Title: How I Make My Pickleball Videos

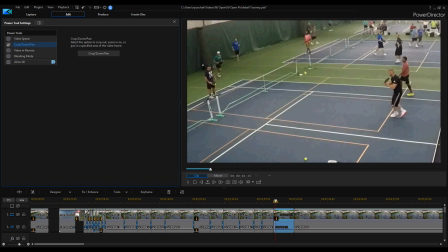(16:54)
We're not going to slow it down, but you'll see how I zoom in nicely
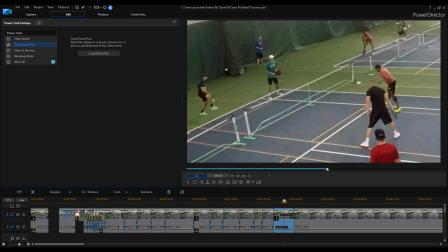(17:03)
to just look at the point a little better.
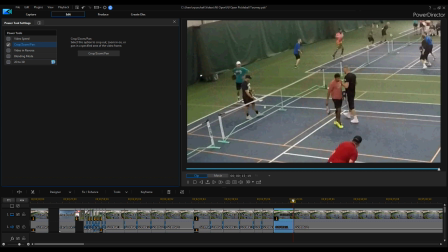(17:10)
Great point.
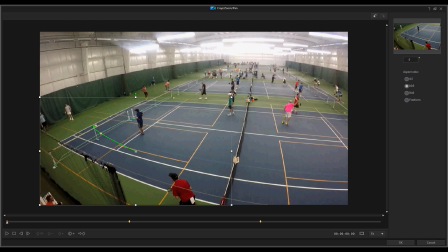(17:13)
So when a game's over, what I do is you'll see here this point finishes, and then they come together and tap paddles right here. So I zoom in on them, and then they're going to start walking off the court.
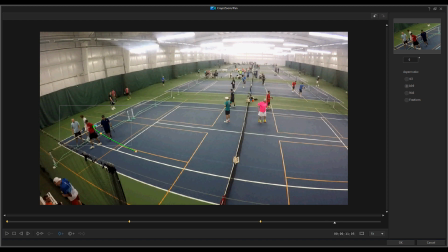(17:31)
So I have to move the screen down a little bit here and capture it all.
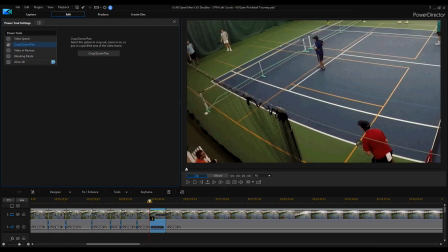(17:42)
So that ends up looking like this. I'm zooming in.
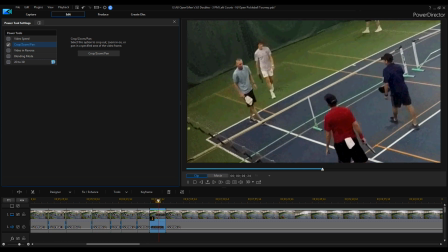(17:48)
It's just a few strokes there. There's the end. And then I try to get in close so everybody sees them.
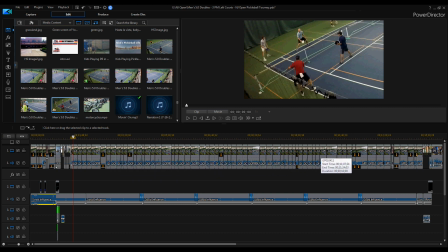(17:57)
So I'm all done. It took a few hours, but you can see all the edits, basically cutting out all the dead time and the short little points that are not much. I placed a few videos over here, if we zoom in, that are the highlights.
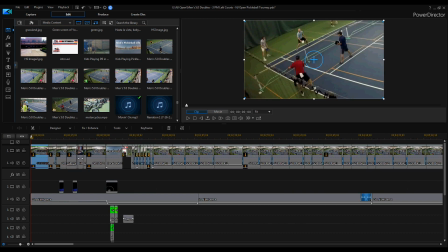(18:14)
Whoops. So I've got 4 or 5 highlights, then the intro that we saw from here to here, and then all the video
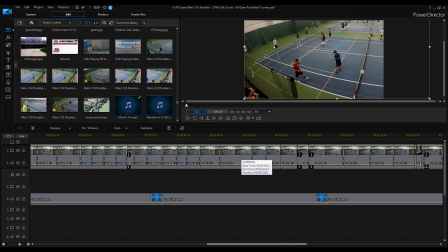(18:27)
cuts throughout, and then at the end we have the ending screen.
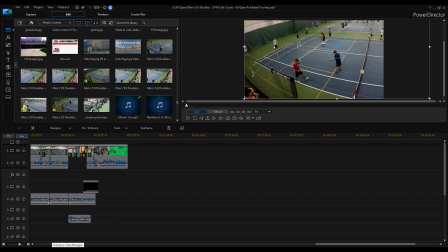(18:36)
Place the music in the middle.
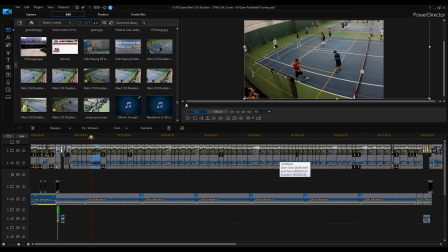(18:40)
I have it down in volume so that you can still hear the sound of the games. And that's it. So just go to produce it at a particular
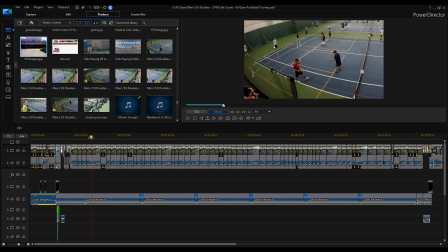(18:57)
1920, I think, by 1080 resolution, which is what I'm recording it at. I probably, when I'm
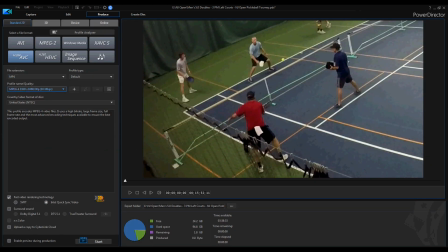(19:07)
recording some of the FAR matches, so I'm doing 1920 by 1080, 30 frames per second. When I'm recording some of the far distance matches, filming from above, I probably need to do higher resolution recording just to get a better quality image.
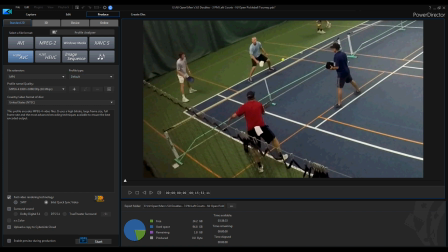(19:25)
Plus I zoom in on it. So, okay, that's how I make the magic.
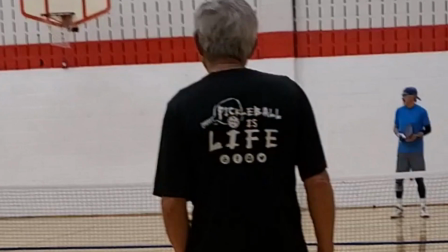(19:31)
Thanks everyone. Thought you'd be interested. Bye-bye. Hey, if you want to help support my new Pickleball channel,
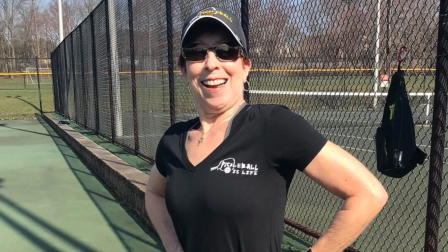(19:37)
we have Pickleball is Life t-shirts available in both V-neck and crew cut, in both dry fit and basic cotton.
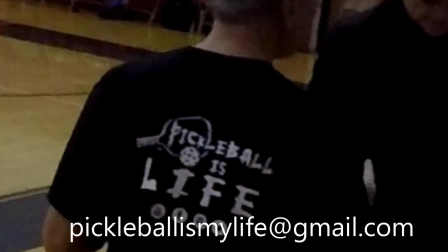(19:44)
Contact me via Facebook or at the email below and in the description to place your order.
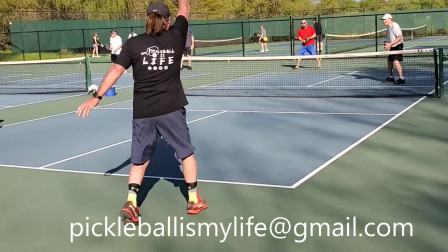(19:50)
Thanks.
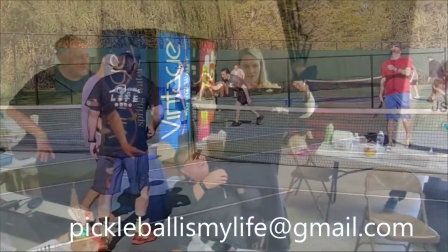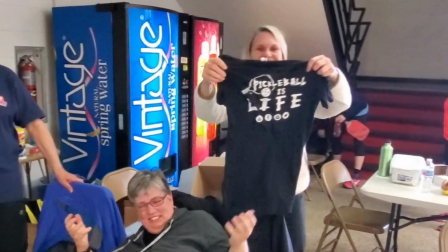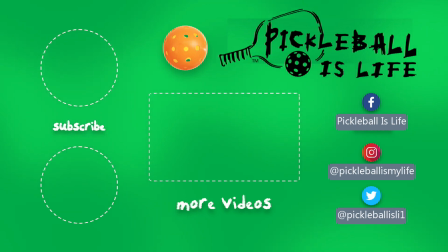(20:00)
Hey, thanks for watching my new channel, Pickleball is Life. If you want to see some more videos, they're here in the center.
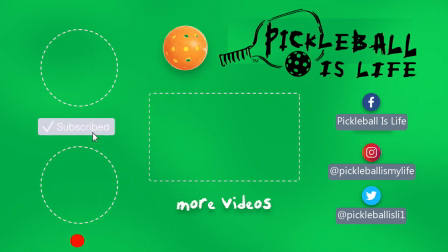(20:05)
You can subscribe in the top left, and please share the video with your friends. My other channel, Tesla Life, is on the bottom left.
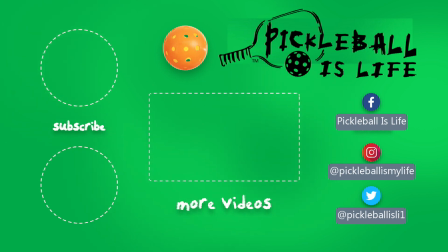(20:12)
You can subscribe, and my Facebook, Instagram, and Twitter accounts are on the right. Thanks, everyone. Bye-bye.